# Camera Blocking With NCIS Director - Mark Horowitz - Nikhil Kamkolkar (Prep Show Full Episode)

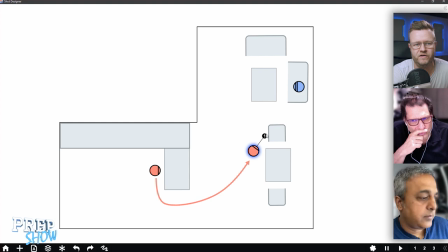(53:20)
I mean, I'm all for obviously letting the actors feel it out, but I mean, I think sometimes actors just, that's the default position, is everybody facing each other. And so I think, at least that's my personal opinion, that it's fine to show up on set with a preference.
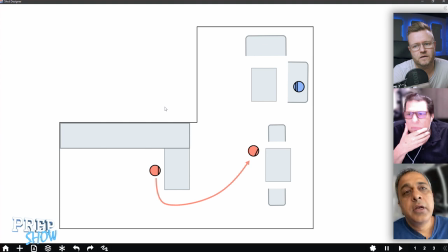(53:36)
And then if they feel something else, then we switch to that. I have a question for Mark here. Mark, there's this idea of like, you know, crossing the line, right? Where you really sort of show them on opposite ends of to establish the line.
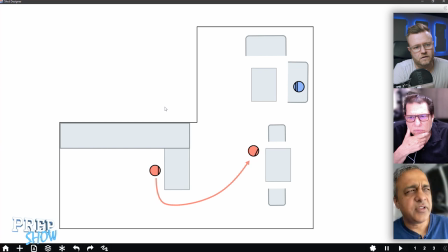(53:54)
But in this particular case, because we sort of reached this revelation of that they're the same person, I thought there's an interesting potential here for, you know, crossing the line where we have them both facing the same direction.
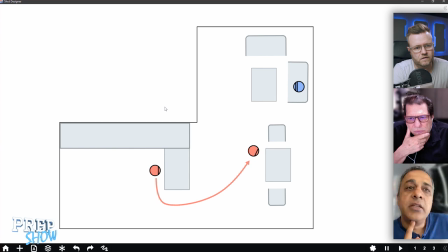(54:07)
And I'm just wondering, in this particular scene, if we had Holden on the other side of the table, like on along the wall, just okay. like she is, that might be an interesting thing where he's looking at her sideways and then he's facing forward when he wants to avoid her, and he can look at her when he wants to challenge her. Just a thought that just popped into my head as we're looking at this.
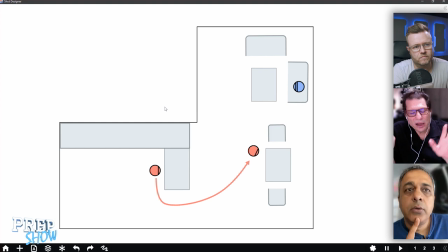(54:26)
Well, you could do that without even crossing the line. I'm sort of the school of simplicity until I really, you know, can't get there. And you know,
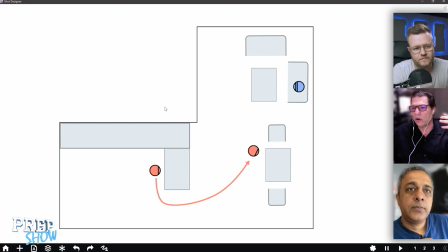(54:41)
you have an interesting circumstance here, which is that you aren't doing traditional overs. So you aren't doing you're not doing that tie-in. But I do also think that that after two cuts of crossing the line, of two people looking the same way, this is just in my experience,
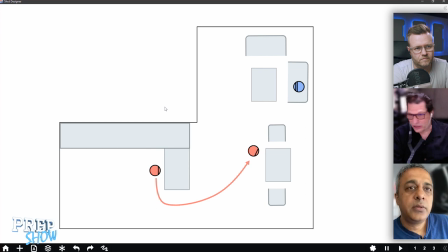(55:01)
and we do this on our show, by the way, all the time. We've thrown the line out the window. I find after a couple of cuts that I become cognizant that something's wrong.
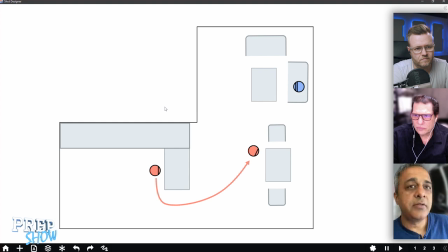(55:14)
Mark, let me just jump in there. I would not cross the line here. I just meant at the very end for final shot, maybe cross the line. That's a great idea. But can I ask, are you talking about cutting across the line or just moving across the line and shifting the coverage over on the other side?
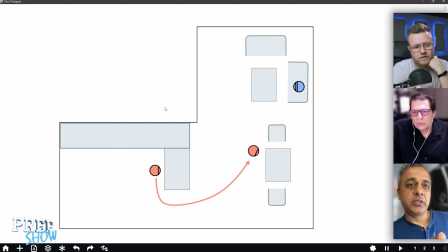(55:34)
Well, in this case, we're not going to be crossing the line at all. We just want to move him. If we move him along the wall on the other side of the table, I'm just saying it might be an interesting way to then get the coverage, you know, between them, where he's actually looking to her at the side as opposed to standing.
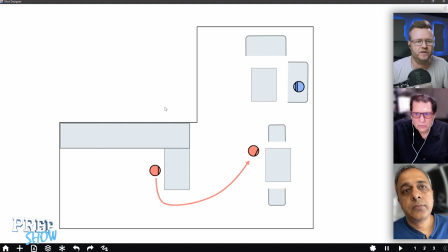(55:49)
That's a super fun idea, that his default position, his most useful place to stand, is not one where he's facing her. So he faces her on purpose when he does it. Right. I mean, we don't want to put cameras in right now, but let's just pretend you put one right behind Holden right now, where he's looking profile as he's setting the table.
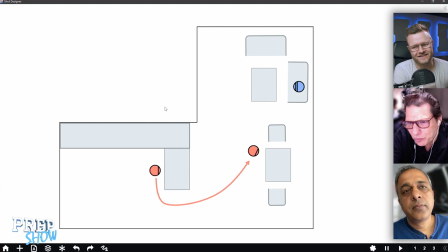(56:08)
And of course, now we don't want to necessarily tie him into this. But that would be his coverage. And we know, because we're going to see something in the foreground, that she's looking at.
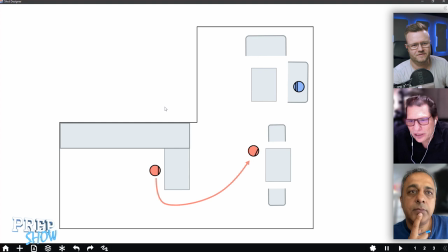(56:22)
I think that would work. I think that's a perfectly good way to do that. Would you be okay if we just threw in some tentative cameras? Put some cameras in. Okay, so just describe the shot that you had. No, it's just because I'm starting to struggle to imagine all the possibilities.
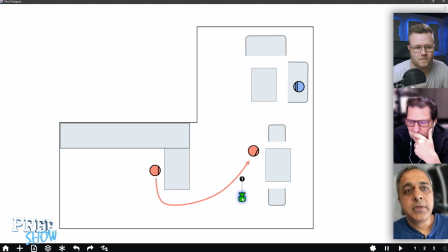(56:36)
Well, now here's the deal. Do you commit to the idea of not doing traditional over the shoulders in this scene? Completely. Okay. Then I would then pull him a little bit further away so we don't feel like we're missing it.
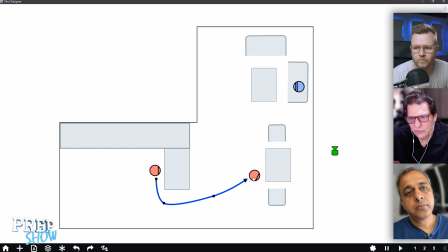(56:53)
Like, have him land a little bit at the opposite end of that table. Can I ask something to clarify? I mean, I get the thing about not doing traditional over the shoulders, where you kind of have to face each other anyway.
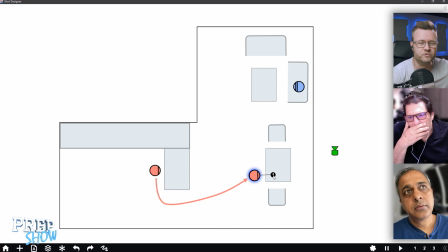(57:09)
But are we then talking more about a kind of coverage where we try to get people a little bit into the foreground of each other's shots? No, we're saying not to do that. So, but does that make everything a single? Well, that's why I was trying to introduce this idea of not tying in the traditional over the shoulder where you see his face.
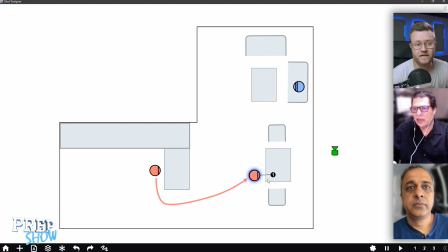(57:28)
But if he was setting the table, you could come over his hands. Exactly. And things in the table to see her in the background as a piece of coverage, and then go tighter. But that was what I meant, that we try to get like edges of people into the foreground of each other's shots.
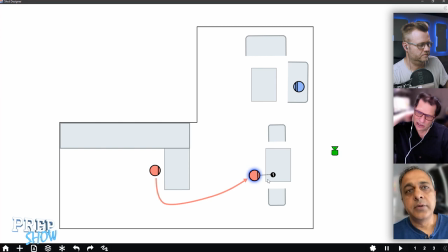(57:46)
Edges of things. Yeah. Edges of maybe his hands at cool. the most. I like that a lot. So I mean, I'm just going to put in a shot here That's the shot. It's there and it's tighter. Yeah, it's something like this. Well, it's a long lens, so.
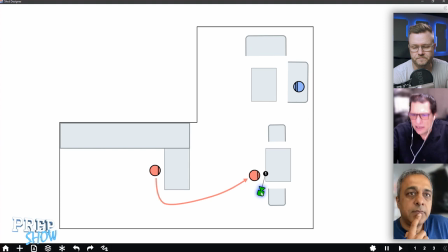(58:05)
Yeah, it's wherever he moves. He could move down the table, and you could move, you know, you could adjust for that. And then it's a tighter version of her. That's a lot of her coverage right there. It is. Would you have a similar shot over when he's working over here? Down low, yeah.
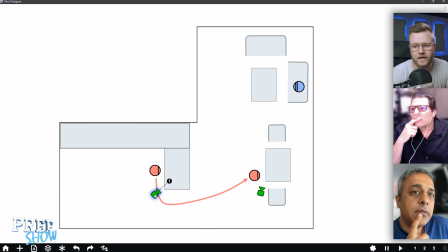(58:23)
I mean, just something like just getting a hand in the foreground. Yeah. So and tighter, you know, for sure. Yeah. What do you feel, Nikhil? That looks great to me, folks.
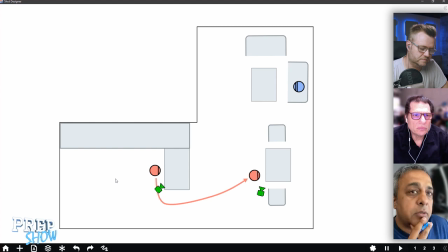(58:42)
I'm just going to check out the cover, the pictures that you brought as examples. Are we only talking about Jane's coverage here?
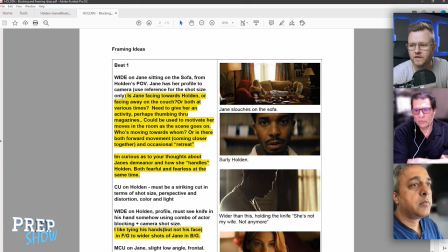(58:49)
Just want to make sure. But well, see, if you look at the third picture that you brought in as, oops, that's the wrong thing I just clicked on there. See, this kind of picture here, the third one,
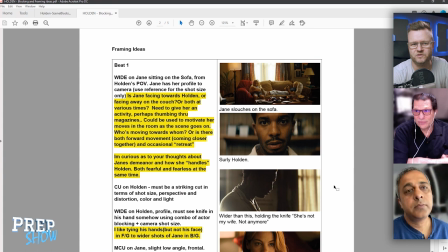(59:05)
that to me looks exactly like the kind of coverage you would pepper this with. And this was why I was probing it so much about whether we see him from the side. Because then he is a little bit unavailable, both to us and to her. You could do this in two sizes,
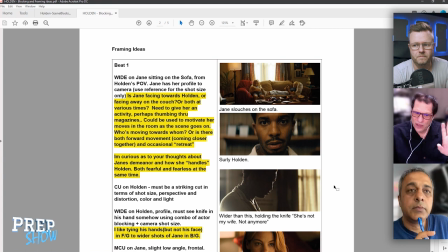(59:25)
and you know, and then he's looking down at what he's doing when he wants to sort of not deal with her directly, and then he's looking right when he looks off camera to her. I think that works beautifully.
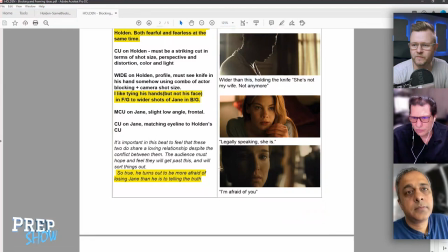(59:39)
And you actually, at the bottom of page two, you have a similar shot, but that's with her, because then
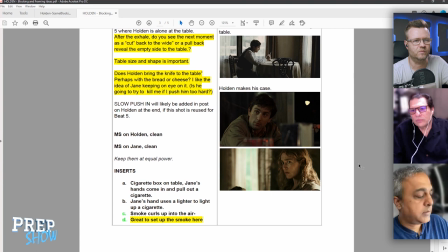(59:45)
this was what you said, that she's facing him on purpose, but otherwise she's angled in a way where she's not completely forthcoming. I mean, basically, facing a little bit away from each other, that's the archetypal way to show disconnect in a relationship. Yeah.
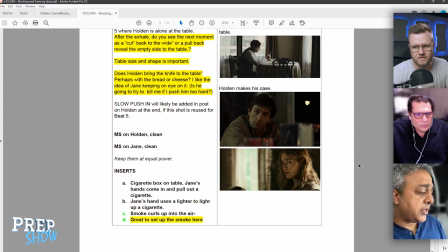(60:02)
I think there, just to have a little bit of journey to the scene, a little bit of arc to the scene, I think there's a moment later on where I think they could come more face-to-face, you know, and I think I'm just trying to give it mm-hmm. a sense of that growth, I guess, and that energy.
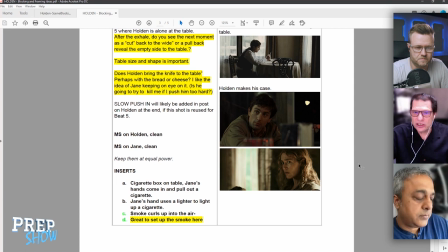(60:17)
Well, let's find that. So let's imagine that for the first part of the scene, he's working back and forth. She stays on the couch and he comes close to her. There's moments where that'll be very powerful.
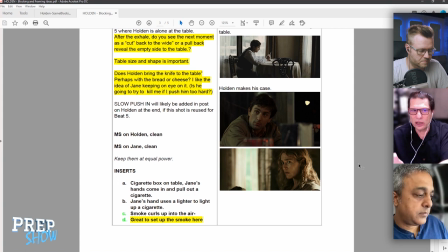(60:29)
Like, you're investigating my fucking life. They have that play where he's closer at the table and she looks up, I'm afraid at you. And he's above her. What are you after? The truth. And then this paranoid shit could be the way he dismisses her and manipulates her as he retreats back.
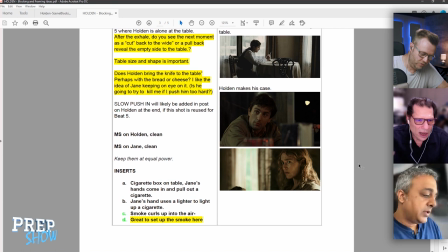(60:49)
Yeah, he walks back. Exactly. You know, I mean, so I'm just going to take some notes because it's a pretty long scene here. So basically that's where he would walk back. Now, these are the kind of things that, as you say, Nikhil, you work out with your actors, what feels right to them as a line to move on or not move on.
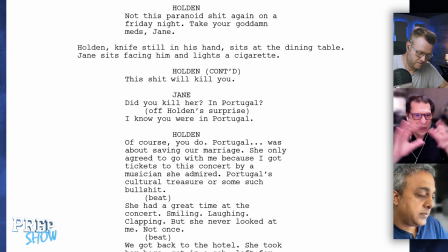(61:07)
And then, you know, and then she looks up and says, did you kill her in Portugal? That is new information to Holden's, right? You have it there off his surprise. Like, she knew that? And now he has to find a way. Where is that line? Diffuse it. That's the fourth line on page three. Oh.
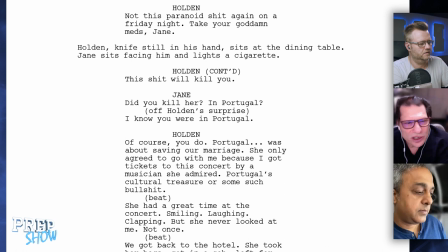(61:31)
Okay, but that's also, that's still him retreating. So that's him going into hiding.